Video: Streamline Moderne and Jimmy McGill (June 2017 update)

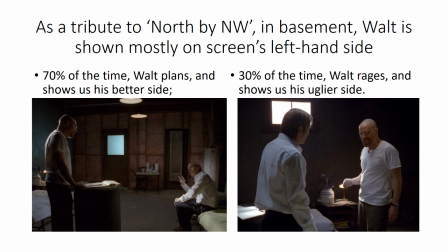20:28 But the remaining 30% of the time, he's on the opposite side of the screen as he rages at Saul and shows us his uglier side.
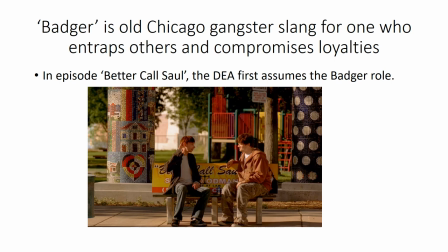20:39 The Badger is an old Chicago gangster slang term for someone who entraps others and compromises their loyalties. In episode Better Call Saul, the DEA agent is first to assume the Badger role.
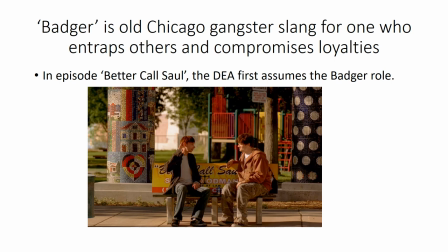20:55 He entices Badger into a drug sale and subjects him to arrest.
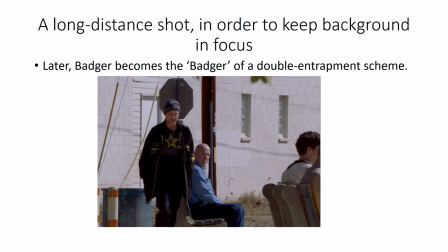21:01 Later in the same episode, Badger himself becomes the Badger of a complicated double entrapment scheme. The camera is placed far from the scene in order to keep the background in focus so that the glass block windows present on the building in the background can be observed.
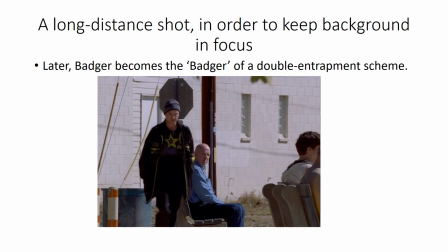21:21 This building has since been demolished and replaced.
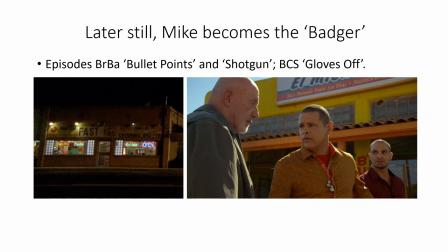21:27 Later still, Mike Ehrmantraut becomes the Badger. In episodes Bullet Points and Shotgun, Mike attempts to entice Jesse into forgetting about his loyalty to Walt and going with Gus instead.
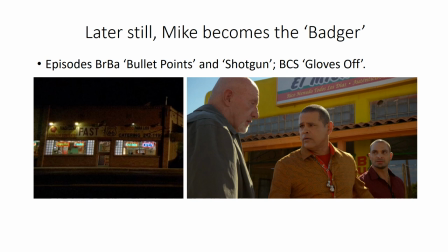21:46 And in Better Call Saul, Mike entices Tuco into committing violence in front of Albuquerque policemen.
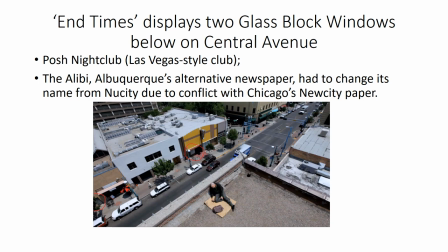21:56 At the end of the episode, End Times, we see two glass block windows present. One is for Posh Nightclub down here. No known Chicago reference there. But here in the corner, we have the offices of the Alibi,
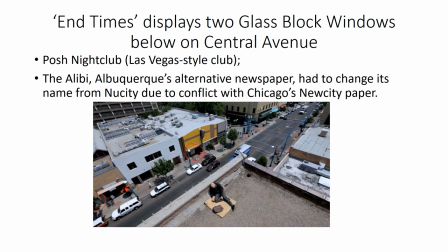22:12 Albuquerque's alternative newspaper which had to change its name from New City due to a conflict with Chicago's New City alternative newspaper.
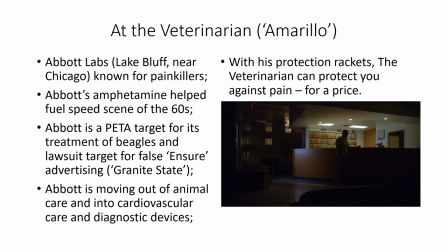22:22 At the veterinarian's office we see glass block windows. The reference here may be to Chicago's Abbott Laboratories. Abbott Laboratory is our big pharma. Their amphetamine helped fuel the speed scene of the 1960s.
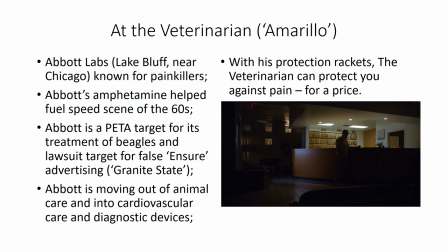22:42 They are a frequent PETA target for their treatment of beagles and lawsuit target for their product Ensure, which was featured in episode Granite State in Breaking Bad. Abbott is moving out of animal care into cardiovascular health these days,
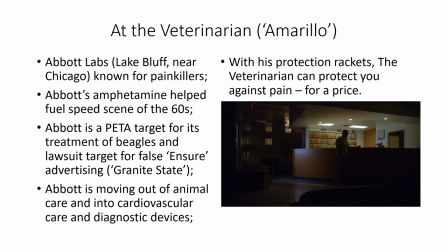23:00 and in the vacuum left behind comes the veterinarian who can also protect you against pain like Abbott Labs could, but for a price.
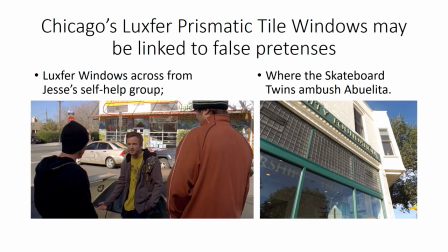23:13 There's a variety of window that's present in Albuquerque that derives from Chicago. These windows are what's known as Luxfer prismatic tile windows.
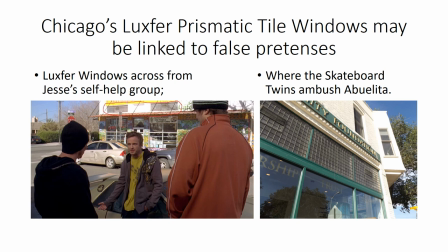23:28 The Luxfer tile has has serrations that help reflect light inside a building and help illuminate the inside of a building.
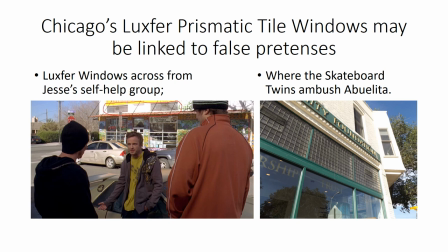23:41 Luxfer, the name, it means light bearer and comes from the same root as Lucifer. In Breaking Bad and Better Call Saul, it seems to be linked to false pretenses and false fronts. We see the windows, for example,
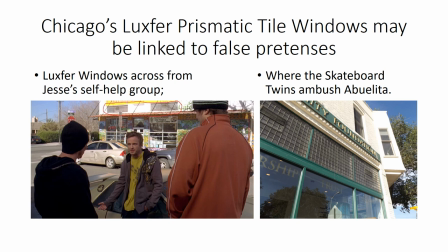24:00 across the street from Jesse's self-help group and where the skateboard twins ambush Abuelita.
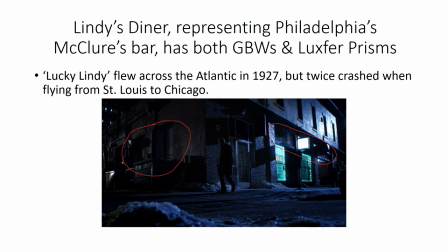24:09 Lindy's Diner is used to represent Philadelphia's McClure's Bar and has both glass block windows in the alley as well as Luxver prismatic tile windows, both of which represent Chicago.